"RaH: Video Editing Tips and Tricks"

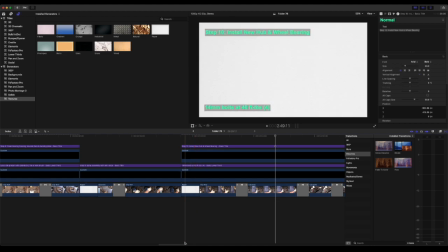(4:17)
More complex steps will of course be longer, but on average you want steps to be around 5 to 10 seconds long,
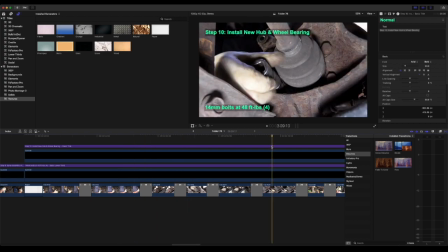(4:23)
and so that becomes the target compression of, let's say, a 60-minute repair should end up being about a 3 to 5 minute long video at most.
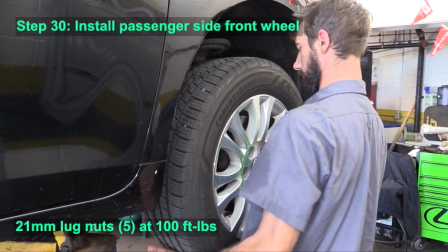(4:33)
When there's a sequence of nuts or bolts being tightened,
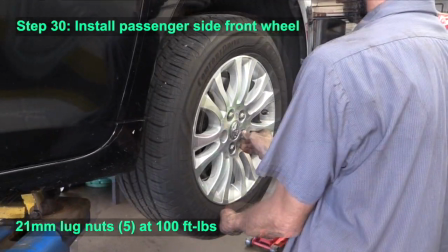(4:36)
you can show those rather quickly with quick transitions in between, a second or two of each bolt being tightened, and quickly go to the next one,
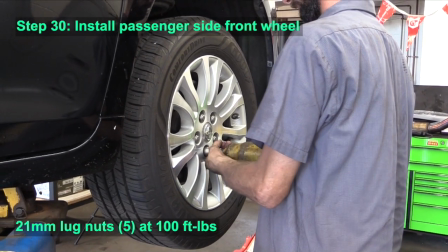(4:44)
so the viewer gets a sense of nuts and bolts being tightened, but don't want to make them sit there and watch every single bolt being tightened from beginning to end.
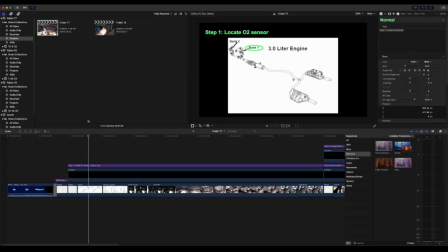(4:54)
You always want to provide as much information as possible for the viewer, so sometimes you might need to use graphics and overlays and diagrams. So in this case, I was displaying where the O2 sensor is located under the vehicle.
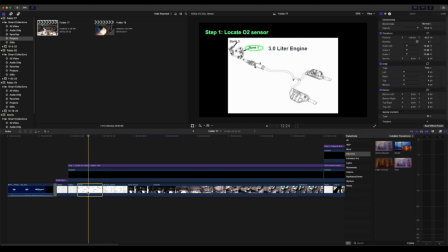(5:09)
So I start out by showing the diagram, which goes into another diagram,
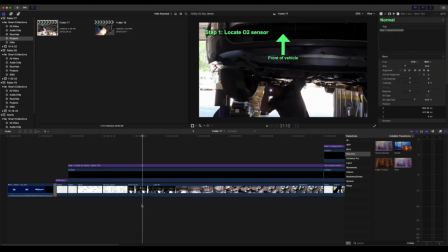(5:15)
and then I go into an overlay, orienting the viewer as to where the repair is occurring. So use this arrow showing front of vehicle, and this overlay is up for 4 seconds,
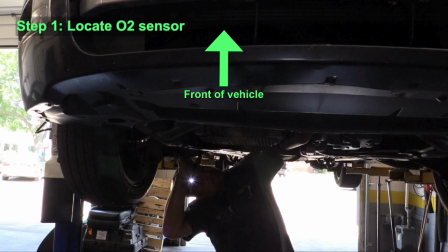(5:25)
and then it goes into me then moving forward in slow motion, so it's easy for the viewer to see what is going on,
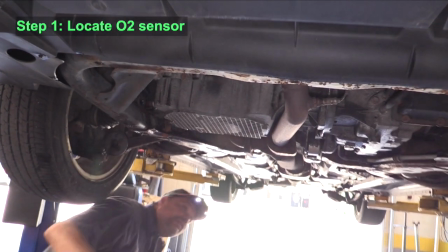(5:33)
and moving towards this where the sensor is located.
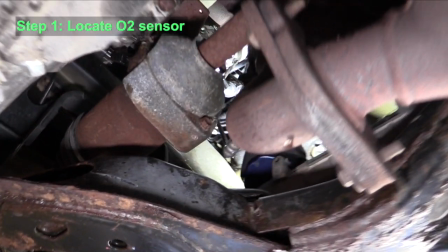(5:41)
Locating the sensor and then zooming in.
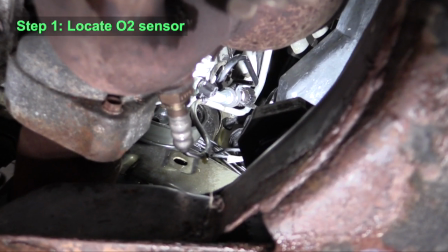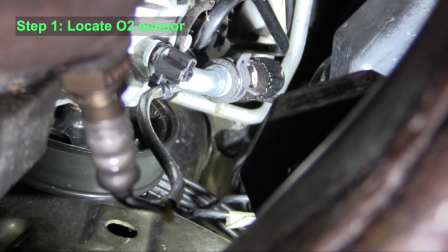(5:49)
And then doing an overlay of circles with descriptions of where the repair is occurring.
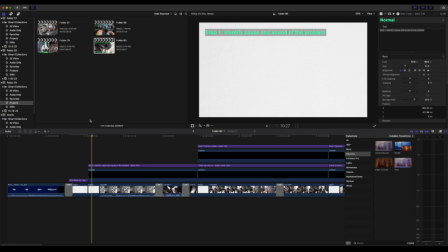(5:57)
All RaH Hood videos will have an added voiceover after they are edited. But from time to time, you're going to want to add audio that you gather while shooting the repair, as it could be helpful for the viewer. So in this instance, I used the audio of a sound that the car made that instigated the repair.
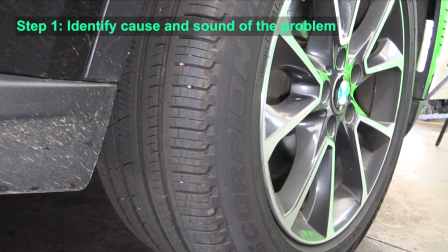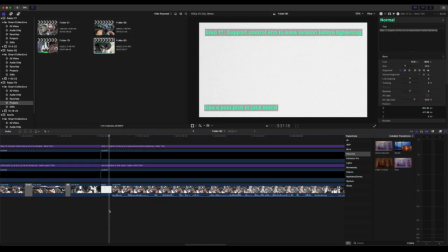(6:24)
You can also use audio from the mechanic when they're talking through the repair, as they can sometimes provide better information than a voiceover, as they're the ones who are doing the repair on the spot and can give tips and tricks to the viewer.
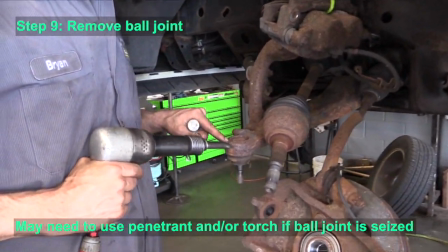(6:39) And there's 3 stakes here. You can see it's staked in. You're gonna have to pull these back.
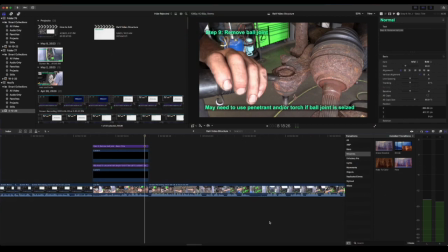(6:44)
For adding a voiceover, your goal is to add an extra layer of clarity and detail. You only want to give necessary and helpful information, keeping in mind that the video is the main content for the viewer.
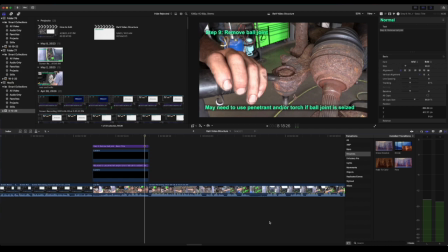(6:56)
Here's an example of a voiceover where only necessary narration is given, along with helpful information about tools and the procedure of what's going on.
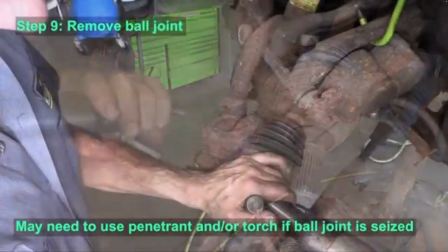(7:05) Now again, Brian's using a couple of air tools here. If you did not have this air tool, which is frankly an inexpensive air tool,
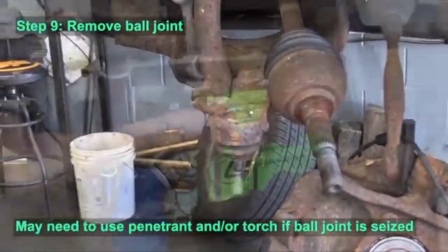(7:11) you could do that with a chisel and a hammer, or even a hacksaw.
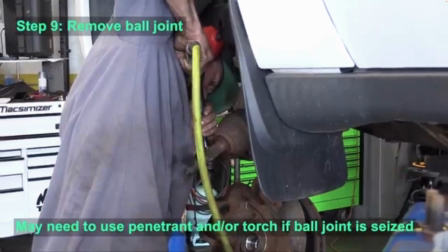(7:19) With a little bit of oil or lubricating oil, he's impacting that out. Now, if this is an older vehicle, sometimes they don't come out as easily as you need.
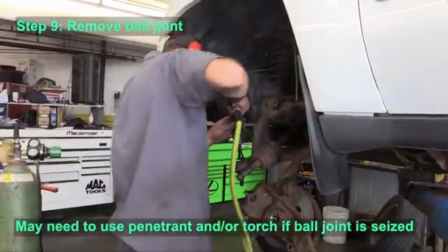(7:27) Here he's using an actual acetylene torch. If you don't have an acetylene torch, you can use MAP gas, which is found at your local hardware store.
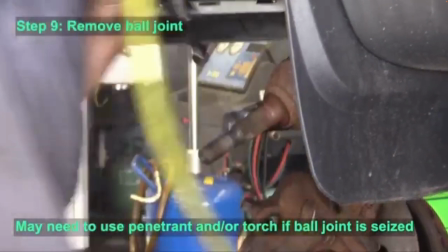(7:36) That heat will expand the outer area, loosen it up just enough that you can push it through.
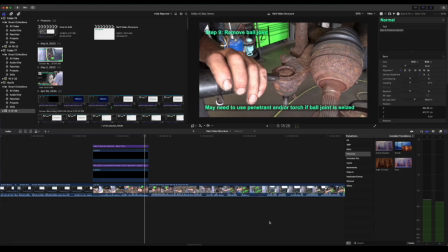(7:42) And there it is.
When adding a voiceover, it's something you'll have to practice, as it takes time to get good at, and you'll find that writing a script for guidance is beneficial, but you'll want to speak in a way that sounds as natural as possible.
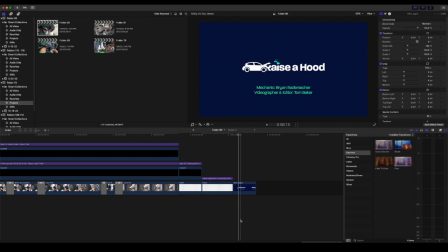(7:57)
For the end credit, the file is linked in the description below, and we always add this at the end of RaH Hood repair videos.
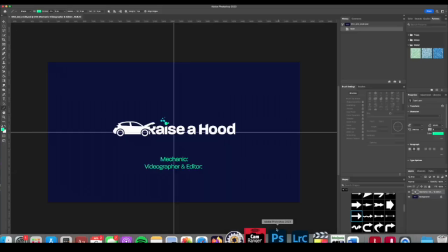(8:05)
It's a Photoshop document, so what I do is I just bring in Photoshop, and then it's blank with mechanic and videographer and editor, so you can type in mechanic's name and then your name at the end credit,
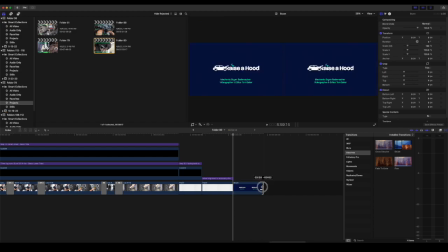(8:20)
and then I shorten the length to 3 seconds, and there's my end credit.